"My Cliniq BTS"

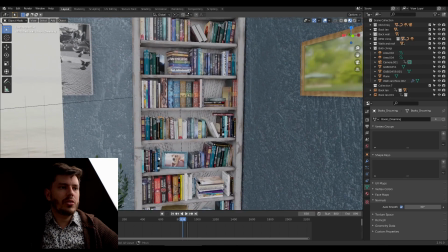8:08 That just took me a very long time to fill this with individual books, even if many of them are duplicated 5 or 6 times.
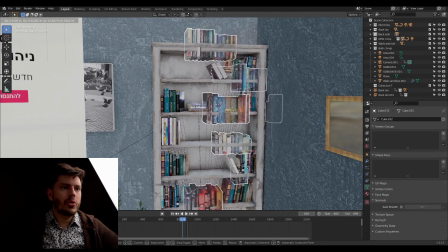8:20 So I ended up using this one object, and I'll show you how you make it really quickly.
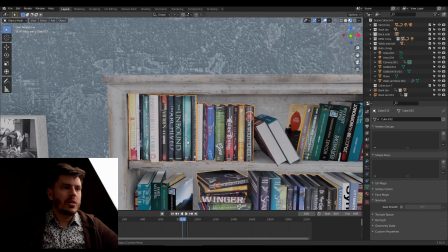8:28 So let's say
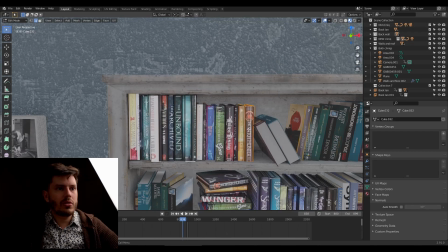8:31 I go here and I want to do some more books on top of the library, and I would just take a bunch of books and I would duplicate them and I put them up here.
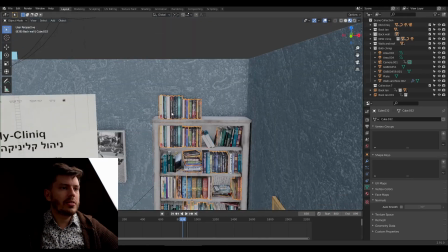8:44 Alright, so the problem with that is that no matter where I place this,
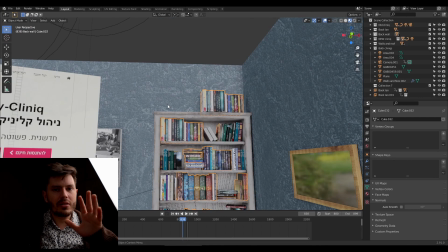8:49 it will kind of feel like there is a copy-paste action here,
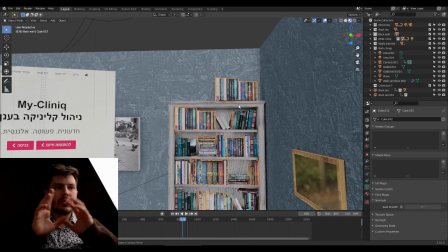8:56 even if I do some more changes.
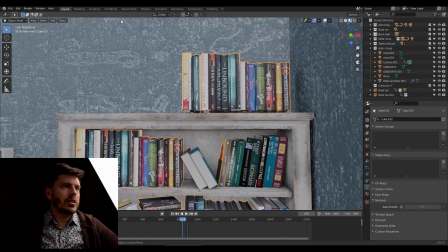8:58 And the easiest way to go around that is to go to shading.
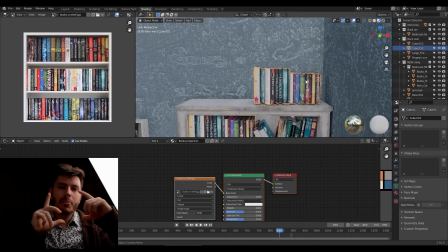9:07 The material of these books is actually one picture with many books in a front view picture. It's this picture right here, which I took from the internet, and I should not have, probably.
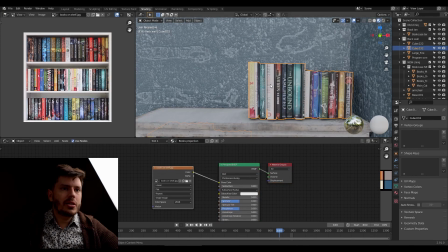9:24 The way you do it, you just have this books as the material, and you go in edit mode.
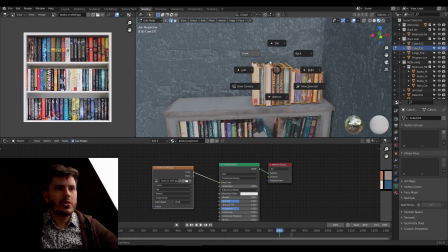9:32 You just go you go to front view, you project from view.
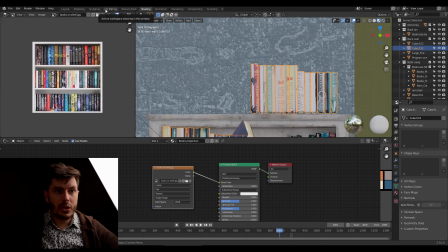9:41 If you're not satisfied with that, you can just go to
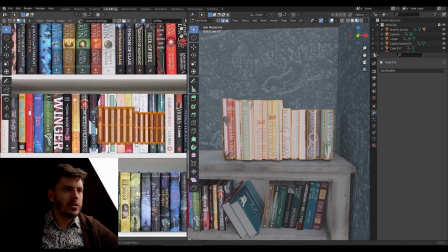9:46 UV editor and just take this stuff and just move it.
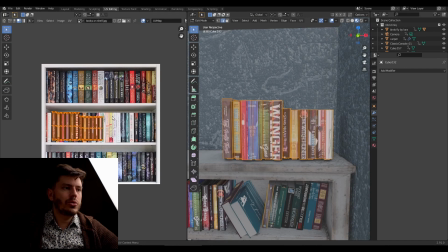9:51 And it doesn't matter how lazily you do it, it still usually goes unnoticed.
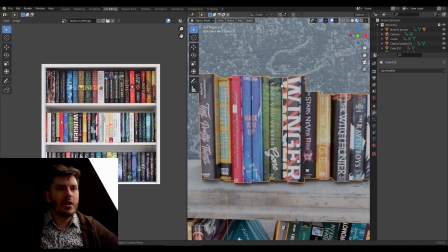9:59 You see, even if this cover starts here but ends on a different book,
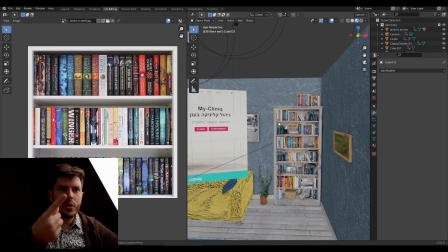10:05 if you look from far enough, our eyes just kind of want to believe that everything is all right.
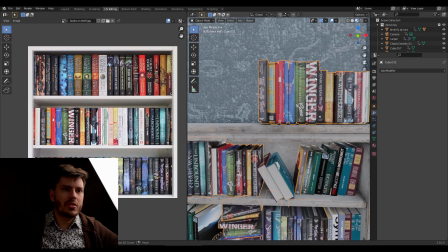10:12 And you see, it even changes sides, and it just works.
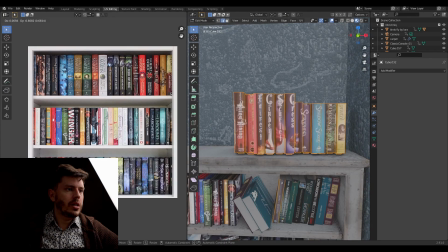10:22 Yeah.
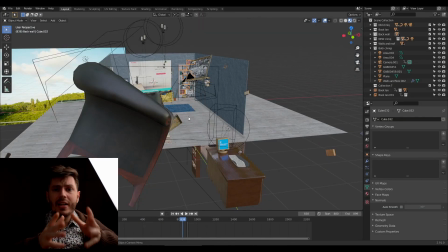10:25 Right, so these were the main clever parts of this project, and if you see something clever that I did and I didn't explain it, please just write me down in the comments and I'll reveal all my secrets. Have a good day and enjoy blendering.